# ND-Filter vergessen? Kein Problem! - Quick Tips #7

Hi, in dieser QuickTips-Folge stelle ich euch ein Plugin vor, mit dem man Bewegungsunschärfe digital erzeugen kann. Das ist für Leute interessant, die zum Beispiel einen ND-Filter vergessen haben oder keinen ND-Filter besitzen. Viel Spaß mit dem Video!
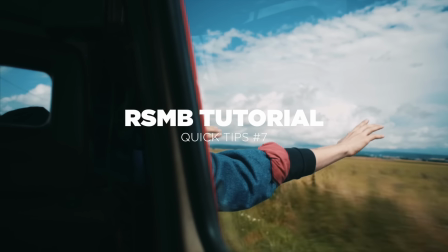Das Plugin, um das es geht, heißt RSMB. Das steht für Real Smart Motion Blur. Und es wird verkauft von Revision Effects, was die gleiche Firma ist, die zum Beispiel auch Twixta verkauft.
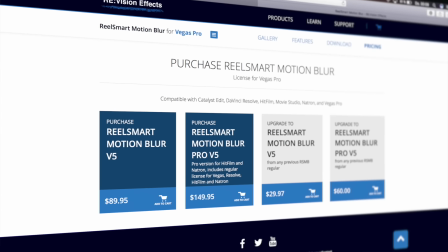[0:26]
Und ich fange gleich mal mit dem Negativen an. Das Plugin kostet 90 Euro. Ist also für Schüler zum Beispiel wahrscheinlich eher nicht so interessant und zu teuer, sondern eher für Fortgeschrittene, die ihre Videoqualität nochmal verbessern möchten. Das Coole ist aber, dass es das Plugin für fast alle Plattformen gibt, also Final Cut, Motion, Premiere, DaVinci Resolve, After Effects und so weiter.
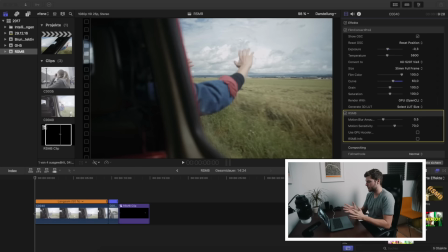[0:44]
Für all diese Plattformen gibt es dieses Plugin. Ich werde euch jetzt einfach mal so ein paar Beispiele zeigen, wo man dieses Plugin am besten benutzt. Der erste Shot, an dem ich euch das zeigen möchte, ist dieser Shot hier aus meinem Musikvideo.
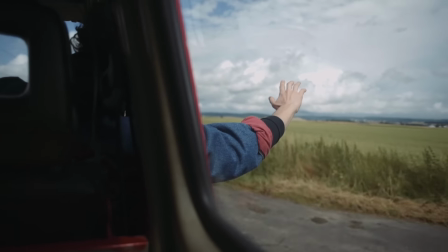[0:55]
Wir gucken uns erstmal den Original Shot an und wenn man sich den anguckt, fällt auf, dass alles relativ ruckelig ist, weil ich einfach bei diesem Shot keinen ND Filter benutzt habe.
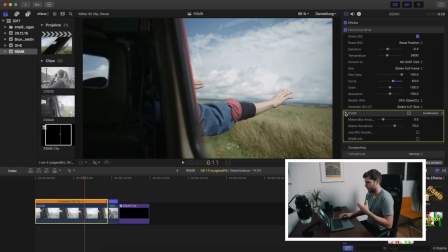[1:03]
Das heißt, jeder Frame ist komplett scharf und das ist eine Sache, die man im Videobereich eigentlich nicht haben möchte. Deshalb stellt man seine Belichtungszeit ja auch immer auf ein Fünfzigstel oder auf ein Hundertstel bei Slowmotion, einfach um so eine gewisse Bewegungsunschärfe im Shot zu haben. Ich habe jetzt hier auf diesem Shot einfach mal dieses Plugin aktiviert in den Standardeinstellungen und man sieht schon, dass sich hier was getan hat.
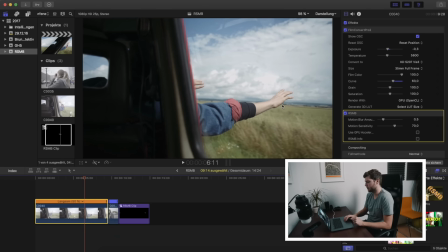[1:23]
Und zwar ist hier das Feld relativ unscharf geworden, während die Hand noch ziemlich scharf geblieben ist. Und das macht dieses Plugin auch so interessant. Und zwar wird bei diesem Plugin wirklich nur das unscharf gerechnet, was auch unscharf werden soll. Also alle Bewegungen und alle Sachen, die sich nicht bewegen, wie zum Beispiel jetzt diese Arme, die werden auch nicht unscharf gerechnet.
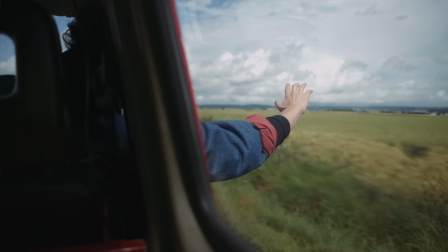[1:39]
Wir gucken uns das Ganze jetzt mal mit dem Plugin an, in den Standardeinstellungen. Und mir persönlich gefällt dieser Shot jetzt schon viel, viel besser.
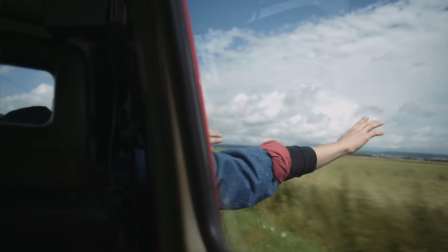[1:45]
Er ist einfach viel angenehmer zum Angucken, dadurch, dass die Bewegungsunschärfe hinzugefügt worden ist.
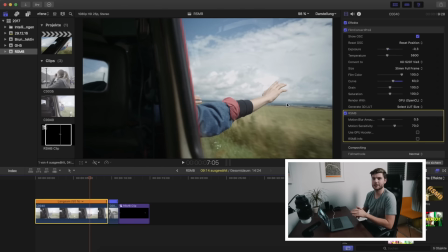[1:50]
Ich muss sagen, es ist eine Sache, da achten nicht viele drauf. Ich persönlich achte immer drauf und mir gefällt es viel viel besser, wenn man die Belichtungszeit richtig eingestellt hat bzw. wenn man so eine gewisse Bewegungsunschärfe in seinen Videos hat.
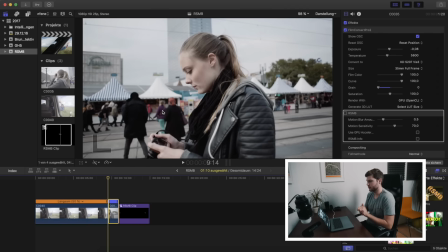[2:01]
Der nächste Shot ist ein Shot aus meinem Berlin-Latz-Video, da habe ich dieses Plugin auch sehr oft benutzt. Und zwar bin ich da ja relativ oft gewechselt zwischen Fast Motion und Slow Motion und diese Fast Motion Shots,
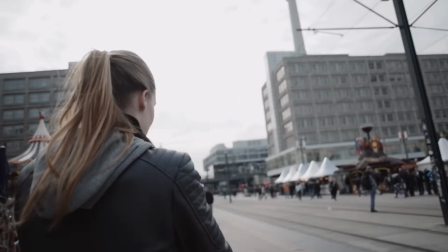[2:11]
also diese Zeitrafferaufnahmen, sehen ohne diesen Plugin so aus. Also relativ rucklig, ich spiele es nochmal ab und das sieht nicht wirklich schön aus.
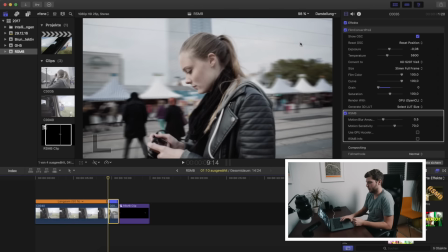[2:19]
Und wenn man jetzt hier dieses Plugin aktiviert, auf den Standardeinstellungen sieht das Ganze schon deutlich flüssiger aus und viel, viel professioneller einfach. Das Coole bei dem Plugin ist, dass man das einfach auf den Standardeinstellungen lassen kann und er dann schon so eine angemessene Bewegungsunschärfe errechnet. Man kann aber natürlich noch den Blur-Amount zum Beispiel nach oben stellen. Wie gesagt, ich würde es aber einfach auf den Standardeinstellungen lassen.
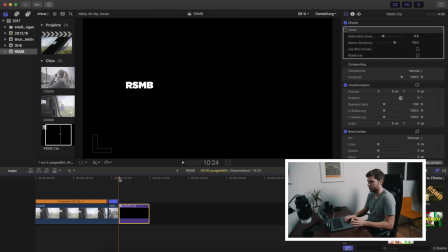[2:39]
Und jetzt hier noch ein dritter Anwendungsbereich, wenn man zum Beispiel Sachen animiert. Ich habe jetzt hier einfach mal so eine Schrift mit Keyframes von links nach rechts bewegen lassen. Wenn man sich die ohne diesen Plugin anguckt, sieht es relativ rucklig aus, weil natürlich überhaupt keine Bewegungsunschärfe vorhanden ist. Und wenn man jetzt hier dieses Plugin aktiviert, sieht diese Bewegung schon deutlich angenehmer und deutlich flüssiger aus.
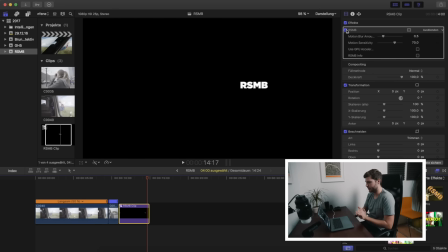[2:58]
Das wäre jetzt so der dritte Anwendungsgebiet. Also Leute, die relativ viele Sachen animieren in Final Cut mit Keyframes, für die kann ich dieses Plugin auch sehr empfehlen. Ja, das war es schon mit dieser Quick-Tips-Folge zu diesem Plugin. So viel kann man da nicht drüber berichten. Wie gesagt, für mich ist das ein sehr wichtiges Plugin. Ich benutze es bei fast allen Projekten. Bei meinem Showreel habe ich das zum Beispiel relativ oft eingesetzt oder auch bei Musikvideos, wo ich eben den Filter vergessen habe, zum Beispiel nutze ich das auch sehr oft. Von daher ist es für mich ein sehr wichtiges Plugin und vielleicht für den einen oder anderen von euch da draußen auch sehr interessant. Jetzt würde ich sagen, bis zum nächsten Video. Macht's gut. Ciao.